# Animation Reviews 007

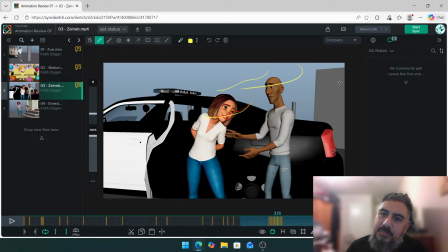62:09 Rather than having a slight up and down, just have a very Disney-ish kind of arc, if you will, because that's kind of like the style you're going for. And even when you do that, you've got this. So I think you could just simplify that by having that, you know, just simplify the arcs, make them a bit more smoother.
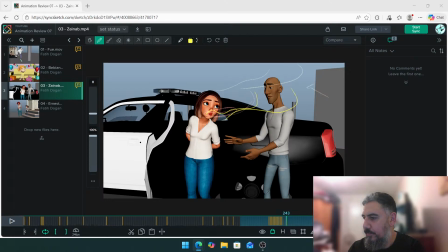62:29 And let me see if you guys are saying anything in the chat. I don't know. You're welcome.
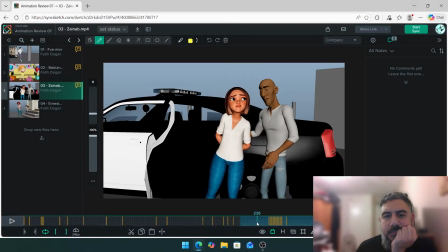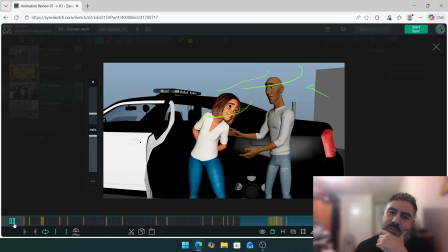62:45 And when you do go screen left, have a bit more of an up.
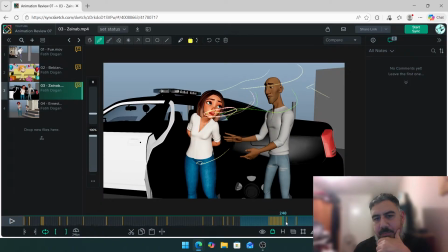62:52 You come down. When you come down, you stay there. Like you can come down and then pop back up again if you want.
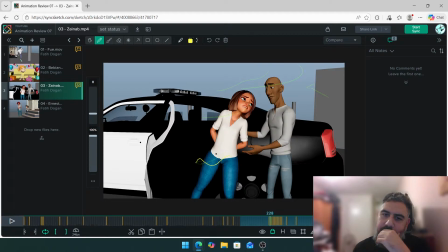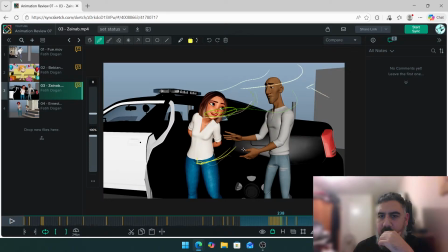63:06 So at the moment you come down, you stay, and then you go back. You need to come down and up a little bit more, have a bit more of an up and down. Yeah, definitely smooth the arcs.
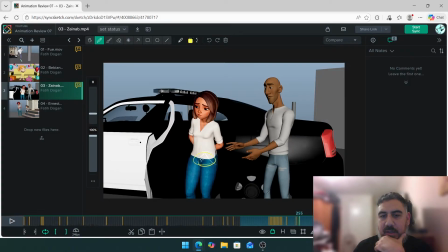63:20 Yeah, and this is one thing here. As you're getting ready to go back, you still need an up and down. At the moment it feels like you've stopped and you're just moving backwards. Yeah? We still need an up and down and settle into where we're going to stop, like there.
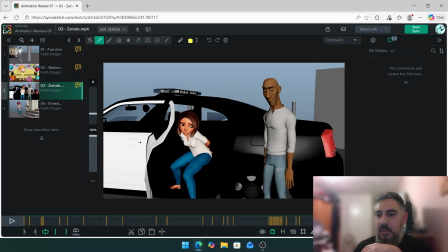63:41 Okay. So let's see the last little section. Yeah, that's really nice actually. I really like that.
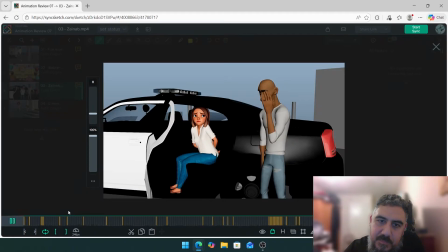I don't really have much for this bit. I'm sorry. Good for you, and I'm sorry.
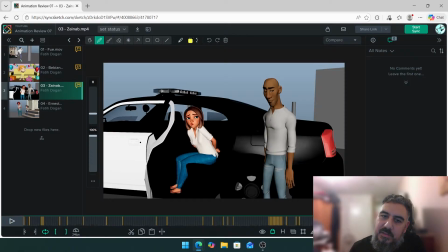64:10 It's really nice. No, I do like this section. I think the secondary guy could do with a little bit more love, like overlapping action, and
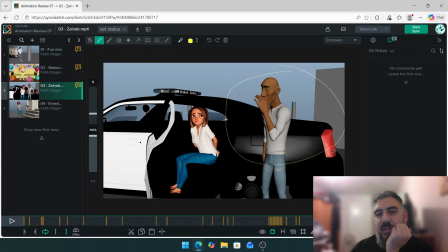64:24 it feels a little bit, you know, like robotic. Not robotic, but a bit more stiff compared to her. Like we can definitely loosen up the body. Like when you look at this, whoops. So if I look at the arms, they go from straight. Like the spacing can be starting here.
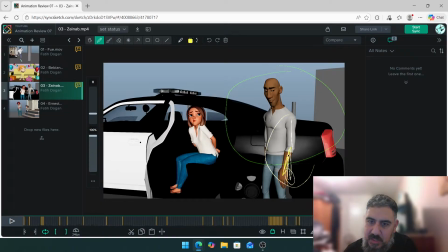64:43 So rather than straight to this, it can be a little bit more slower, then gradually increasing the speed.
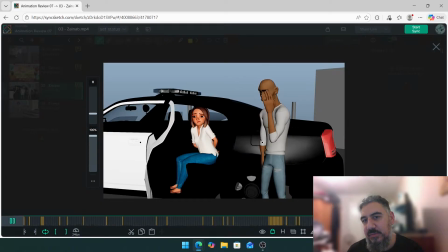64:51 So I think you can play around with the spacing and offsetting of this guy a little bit more. But besides that,
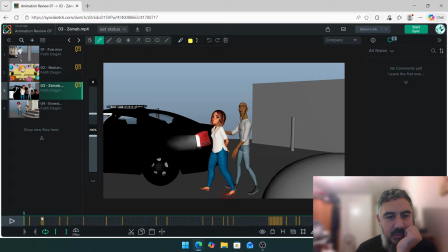65:00 think it's looking good. It's looking good. Did you have any questions?
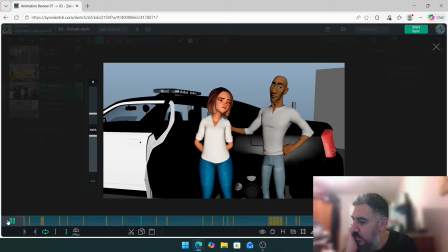65:09 Maybe you could take a look at Mr. Steve.
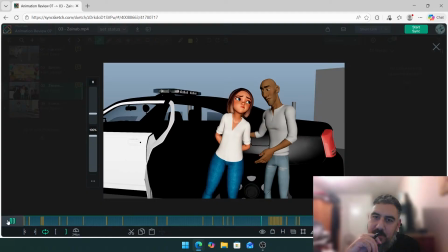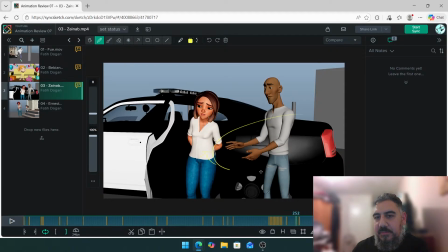65:18 Yeah, like for example, when he drops his arms, just take a look at the arms, the way they drop. Bonk. As soon as they drop, they stay. So I would add more overlap going back and then coming through and then stopping.
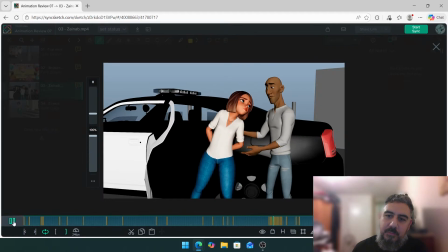65:30 At the moment when they drop, back, they stop.
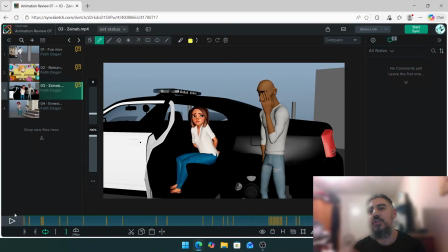65:35 You know? So you can get a bit more looseness with the arms.
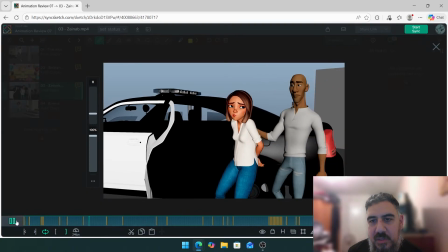65:42 That beginning's nice.
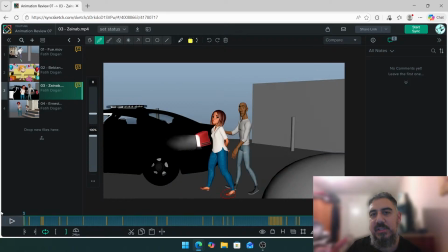65:48 That arm feels like it's touching all the time. It'll be nice to just get like a small adjustment, like let go and put his hand back onto her shoulder.
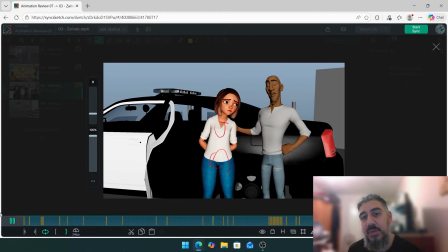66:00 There. Like around there when he's talking before, he could just like move and like put his hand back on to her shoulder again.
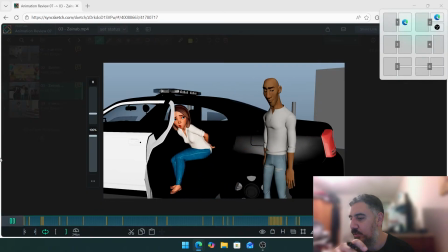66:08 It'll just be a nice little,
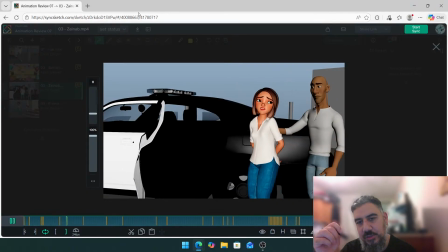66:10 because you don't want it to feel like it's constrained or attached to her, even though he is a cop trying to put her to the back of a car.